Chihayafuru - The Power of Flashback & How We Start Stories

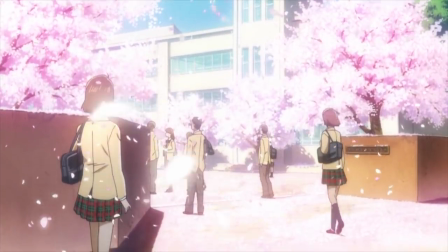(4:07)
This is a story about Chihia and Karuta since the first thing we hear is the game's opening poem,
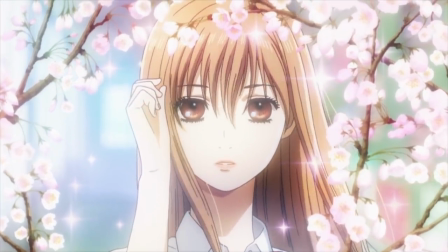(4:12)
and from the moment we see Chihia, we never leave her side, nor miss out on her talking about and thinking about Karuta.
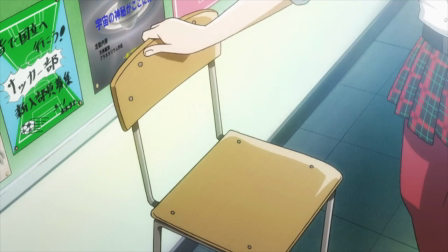(4:19)
Her introduction is a bunch of guys fawning over her and then being confused by the fact that she's putting up posters for a Karuta club in both a skirt and track pants.
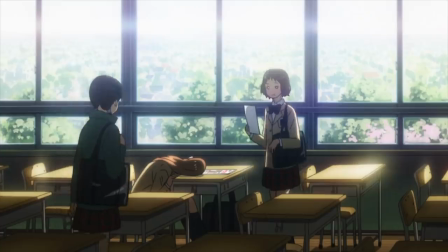(4:26)
She bemoans the fact that no one is interested in Karuta, leaving her success in track and her friends on that team behind despite that lack of interest.
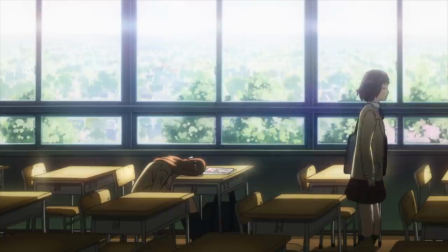(4:34)
She's isolated with Karuta and thinking about her desire for teammates for the entire opening at least until we meet Taichi,
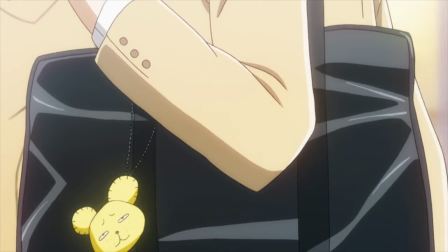(4:40)
a friend from her past who she's able to talk about Karuta with, if only briefly,
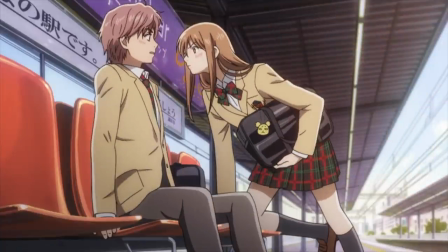(4:45)
and who introduces hints of romance from the fact that he's dating someone, a surprise to Chihaya, and his obvious interest in her though she's blissfully unaware.
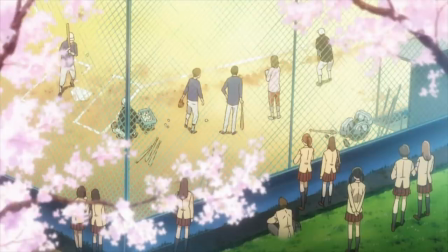(4:52)
From a production level, the omnipresence of the Sakura Blossoms help transition between settings with ease, and it's a generally good looking show to boot.
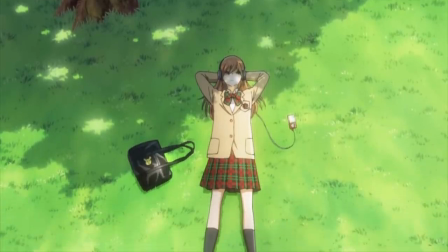(5:00)
So in the broad strokes, we've met our main character and learned about her personality, have learned her goal,
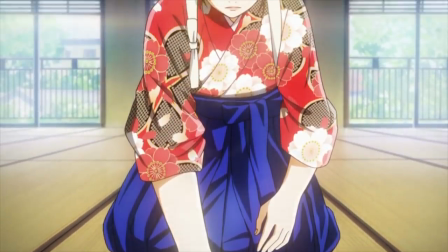(5:05)
to have a Karuta team in the high school, and have the premise, competitive club show with some light romance elements.
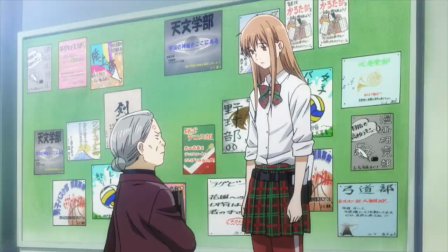(5:11)
But what about those hooks I was talking about? The narrative questions. That's where this opening section excels in my opinion, because the two major questions that it sets up,
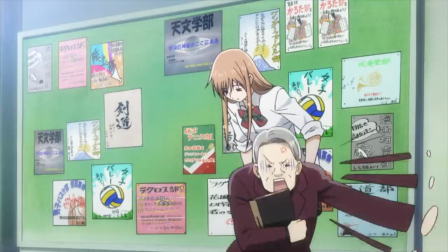(5:19)
why is Chihaya interested in Karuta and who is this guy Arata that keeps getting brought up,
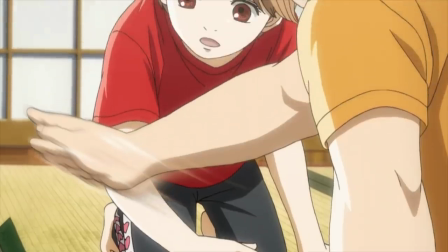(5:23)
are going to be answered in the flashback that is about to follow for the majority of this episode and the two following ones.
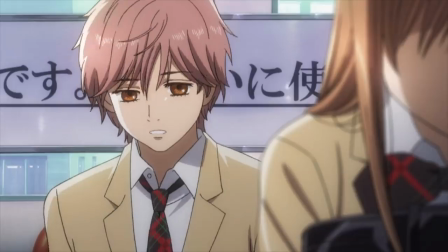(5:29)
There are a lot of elements introduced in this opening that lack context, they're lingering questions that beg to be answered,
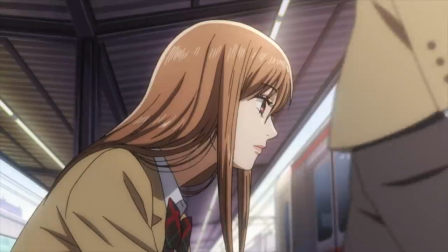(5:35)
like why does Taichi react that way to Arata's name team that receive heightened importance
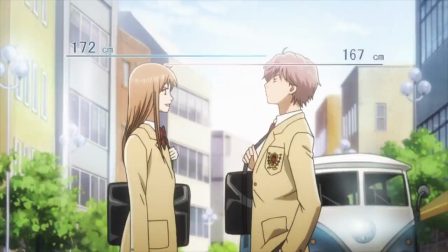(5:40)
when they do get answered because we know these things still matter in the present.
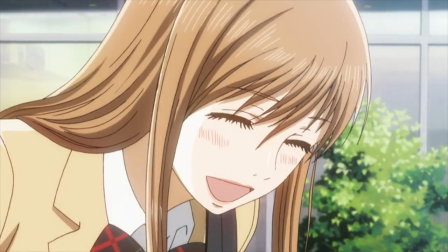(5:45)
Which brings us to the rest of the first episode,
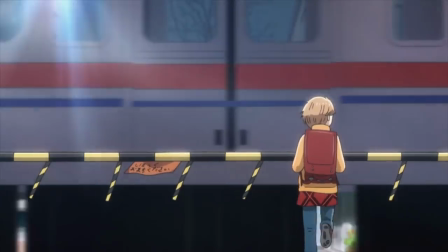(5:47)
set up in match cut fashion with the presence of the train connecting us from present to past and launching us into 2.5 episodes of Flashback.
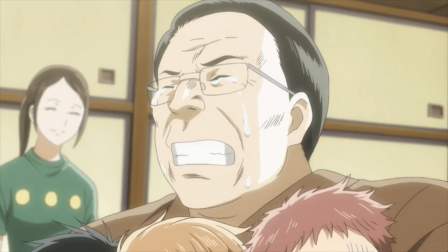(5:56)
A good rule of thumb for writing is that you don't waste time on stuff that doesn't matter in the long run,
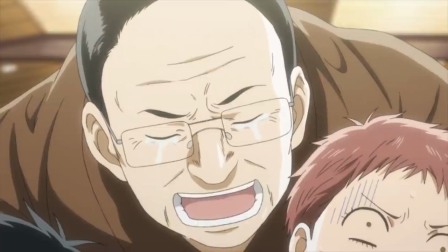(6:01)
so it's telling that Chihayafuru devotes so much of its time to these characters past in the form of this flashback.
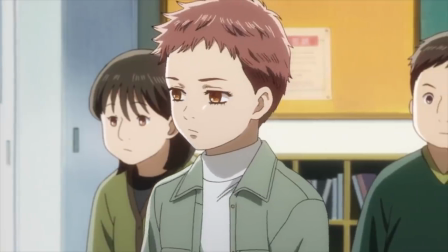(6:06)
It makes up the majority of the first episode and the entirety of the two that follow it,
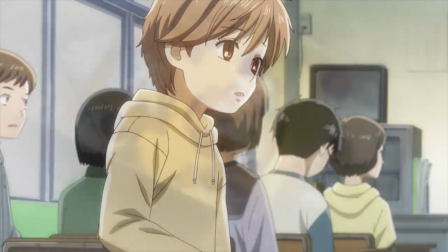(6:11)
and while I appreciate what the opening 7 minutes do to empower the flashback by setting up those questions to be answered in the past,
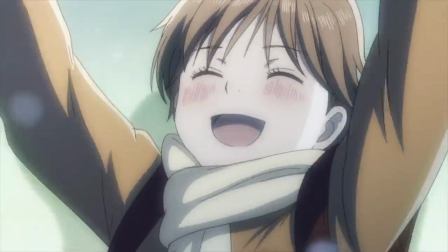(6:17)
and introducing the premise of course, the content of the flashback itself is really important to keep the viewer locked in.
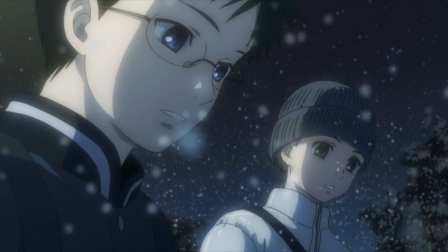(6:23)
And it does this by focusing on characters, and specifically character motivations.
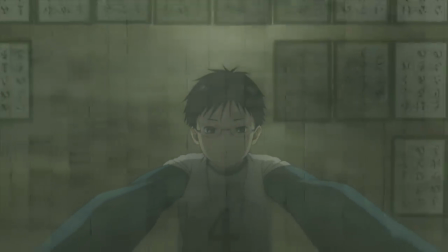(6:28)
It not only serves as our introduction to Arata and to gain perspective on Taichi's character,
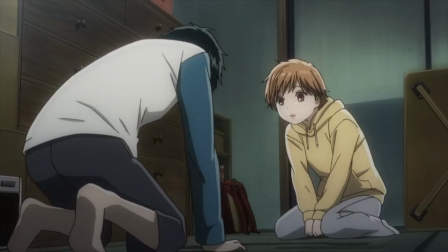(6:33)
it's also where we learn about why Chihaya loves Karuta, and the evolution of her time with it.
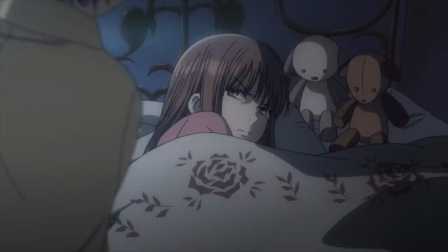(6:38)
Not to over recap what happens in these episodes, but we basically see Chihaya introduced as a girl whose dream in life is for her sister to become a superstar and then who discovers
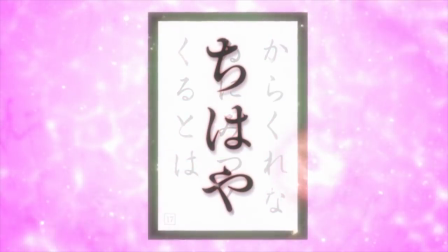(6:47)
her own passion after being introduced to Karuta through the transfer student who recently joined her class in Arata.
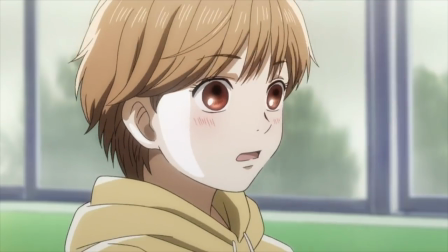(6:52)
After accidentally ratting out that he was the paperboy despite being an elementary school student,
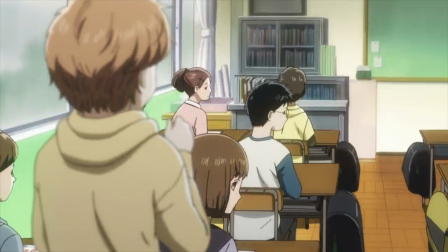(6:57)
further isolating him from the class that's been teasing him for his accent, of which Taichi is no small part,
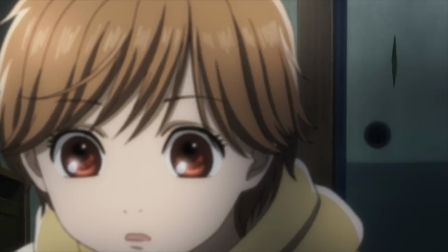(7:03)
Chihaya befriends Arata and they play Karuta together where he is a total monster at the game.
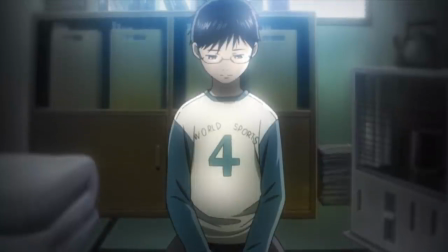(7:08)
He tells her his dream is to become the meijin of Karuta, the best player in Japan and thus the world, which gets the ball rolling on Chihaya figuring out her own passion.
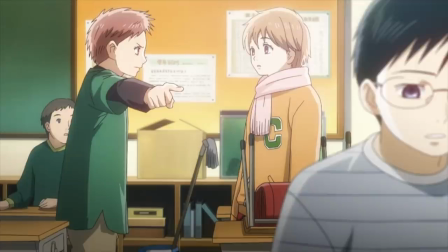(7:17)
He's the inciting incident in Chihaya's life, that's where we wrap up the first episode and we see the rivalry between Taichi and Arata develop as a result of that in the following ones.
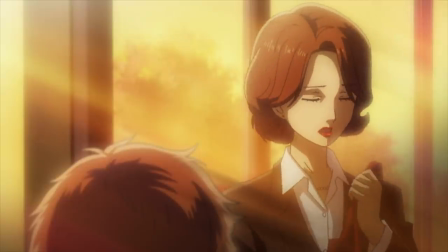(7:26)
With Taichi's rationale for his bratty and later underhanded methods being threefold from parental pressure
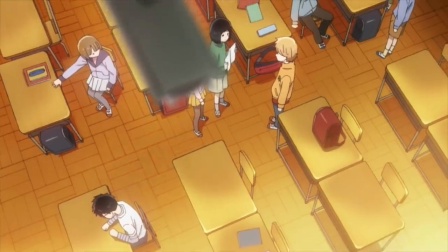(7:32)
to interest in Chihaya and a general enjoyment of the status quo of which Arata is an outsider,
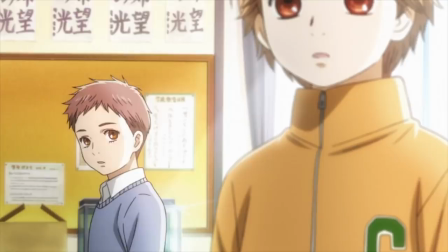(7:38)
and Chihaya's interest in Arata being especially damaging.
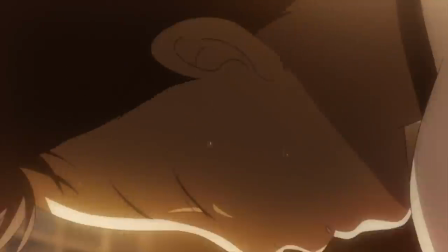(7:41)
We see the trio's relationships develop, the depth of Arata's love for Karuta, why Arata is so important to Chihaya,
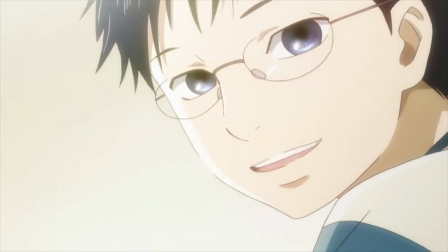(7:48)
why Taichi's relationship with Arata isn't a cut and dry positive one even after they compete together,
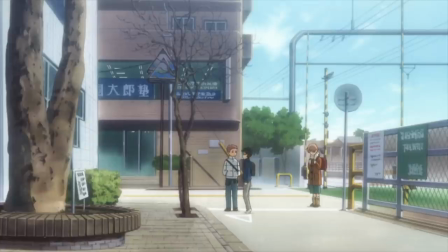(7:53)
and then the question that's been hanging Thinking over so much of this flashback, what happened to them, is revealed as to why the trio were forced to go their separate ways,
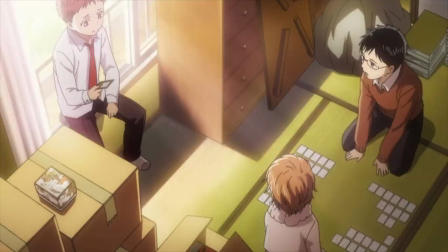(8:01)
which builds to the really beautiful and foreshadowed moment of them in Arata's apartment where Chihaya says if they keep playing Karuta,
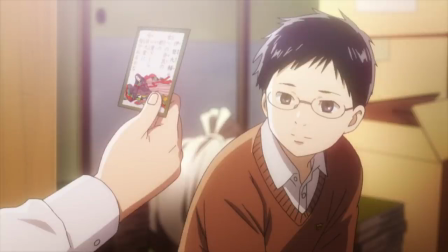(8:07)
they'll see each other again.